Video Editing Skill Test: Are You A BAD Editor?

Have you ever spent hours of your life editing a video, sent it off to a client, but still doubted your own editing skills?
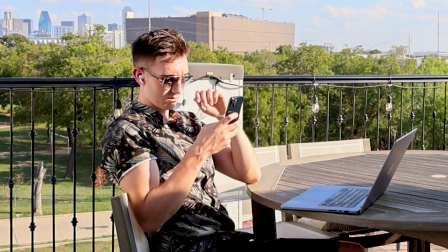If you're anything like me, you're constantly scrutinising your videos and wondering if they're good enough.
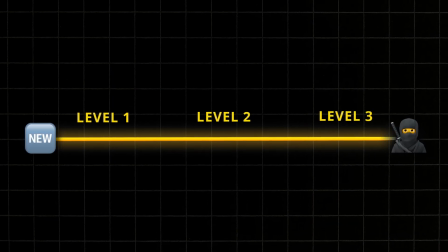Well, in this video, I've created a tool for you to test where you are on your editing journey from editing noob to editing ninja, and find out how good of an editor you really are. Big thanks to Riverside for sponsoring this video, but more on that later. I remember looking at my timeline after one of my first ever edits on Premiere Pro, and I was kind of confused at what I'd just done.
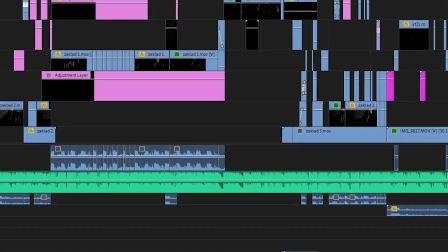Everything looked messy and unorganised and I struggled to find any order on my timeline. And this is where colour coding your clips comes in. You can mark sections of your video and asset types by highlighting assets on your timeline, right clicking, selecting label and choosing from one of the colours. I personally use this to colour code different sections of videos, as well as colour coding images, videos, animations or music.
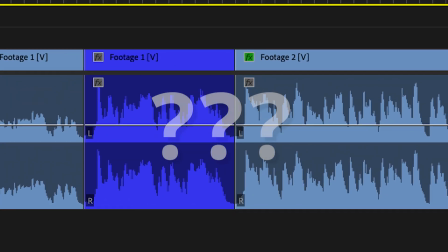But can you spot the massive issue with our video here? I watch a lot of editors' videos.
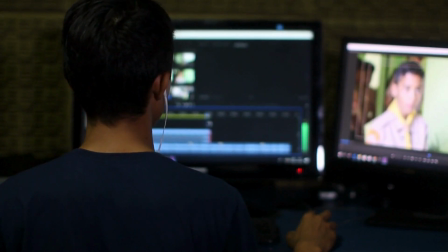And one thing that screams to me that they're only just getting started on their editing journey is how they cut their videos incorrectly.
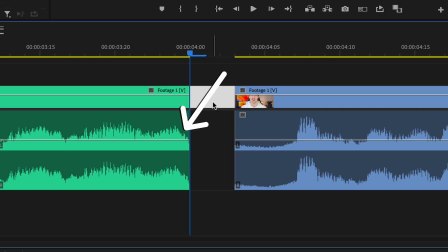When someone in the video is talking, always make your cuts right after the last syllable. Don't cut mid-breath or the cut will sound very harsh and abrupt.
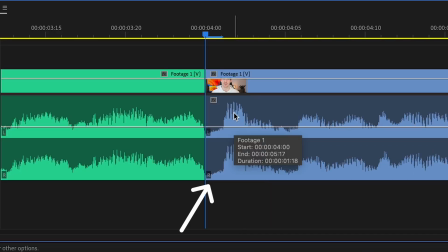And the same applies to the second clip too. Cut it before the first syllable, so the two clips line up seamlessly and there's no breath in between. This next point you need to have mastered before moving past the level 1 stage of editing. But quickly before I reveal that, let me tell you about the sponsor of today's video that I think you'll find incredibly useful, Riverside.
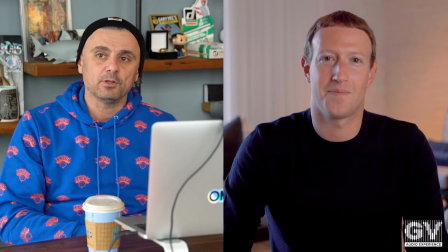Riverside allows you to create studio quality videos and then edit them in an all-in-one podcast and video platform. Let me give you a quick run-through of how it works because it's such a useful tool to have in your arsenal if you're doing anything in the creator economy. I've been using it recently to host video interviews and live events because with using other video call tools, the quality of the video recordings is always awful. And as a video editor in Creator, it used to give me alarm bells when I checked the core recording and it'd be lagging, glitching in 720p, for example. Riverside fixes this problem altogether by actually allowing you to record video calls, interviews, webinars, podcasts natively on your device.
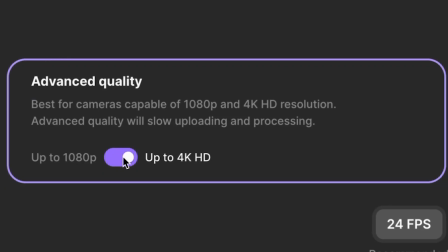So there's no lagging or glitching, all in up to 4K quality. And to top it all off, you can actually then take these high quality recordings,
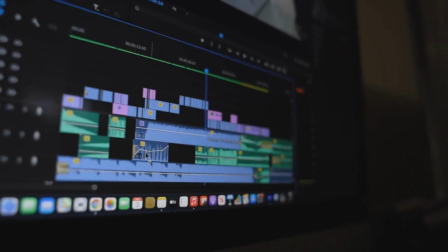download the video and audio tracks separately to edit them yourself, or use Riverside's built-in editor, which has text-based editing,
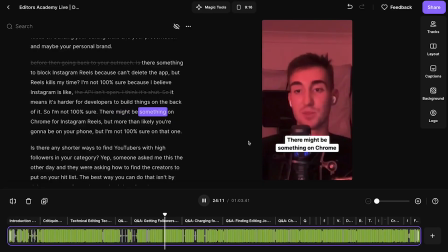and you can even automatically clip up the best parts for social media.
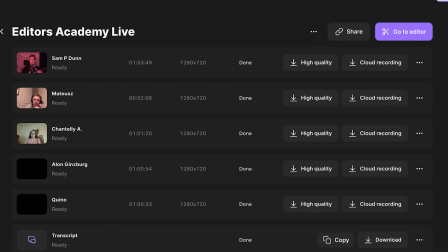Once I've hopped off the call or webinar, I can see all the different tracks that it's recorded, as well as the transcript.
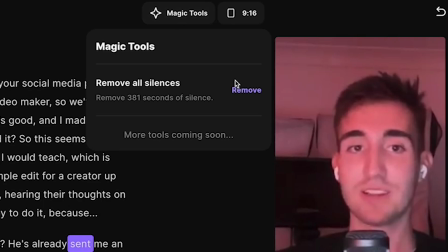And if we click go to editor, we can automatically remove all the silences, edit the video using text-based editing, which is actually so good that I've been uploading videos not recorded in Riverside just to use it.
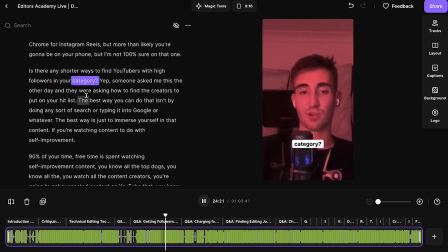And then Riverside can use the transcript to automatically clip up the video, add very accurate captions, and then make social media clips as well.
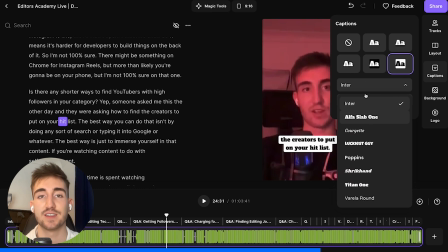We can see here we can change the captions to fit with our brand colours and look nice and presentable. and if there's any small discrepancies or errors in the auto-generated captions,
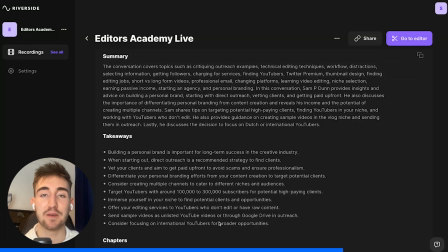we can of course change them here. And one thing I was really impressed with was their brand new show notes summarizer,
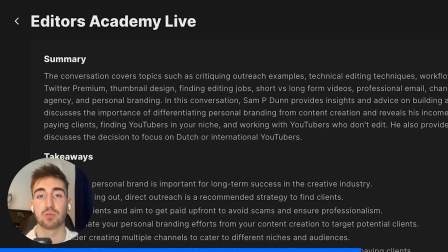which uses AI to summarize your entire call into a summary, key takeaways, and even timestamps.
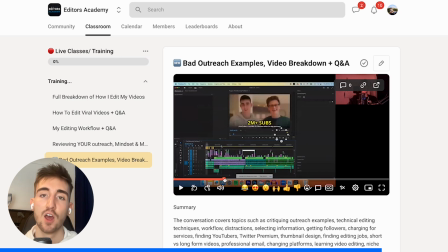And I've been adding these into my program, Editor's Academy, for students to not only re-watch live events and weekly calls on Riverside whenever they like,
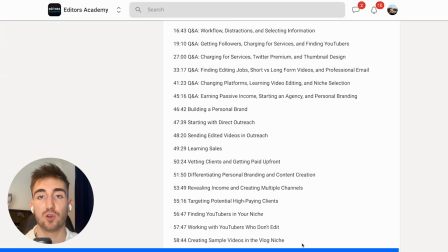but to also have the calls, summaries, and key takeaways here too. All in all, Riverside is a super impressive tool, and well worth having in your arsenal as a video editor or content creator, and you can hit the first link in the description to sign up and try Riverside for free. You can even get 15% off your individual plan when you choose to upgrade with coupon code SAMPDUNE.
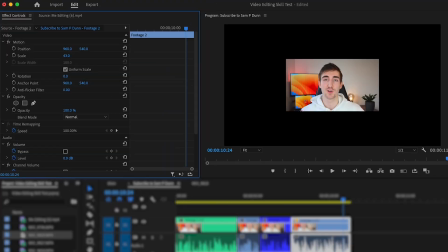So by now, we hopefully all know about moving assets around with the effect control panel here, and maybe even keyframes.
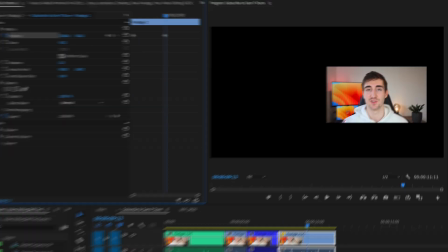But doing these standard keyframes can make your assets move in a jolty and robotic way.
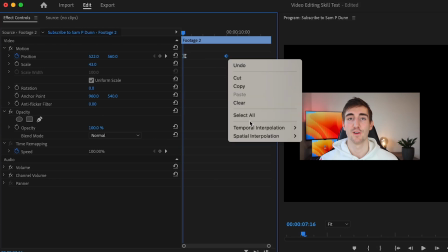To fix this, we can actually add the ease out effect to the first keyframe, and an ease-in effect to the second keyframe here, which affects the speed at which this asset now travels. So it eases out from the first keyframe and gradually eases into the second keyframe.
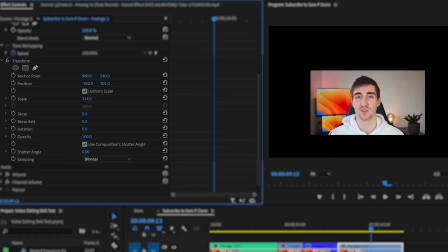But wait, don't do this up here. You can actually move assets around with the transform effect, which is exactly the same as doing it up here in the effect controls.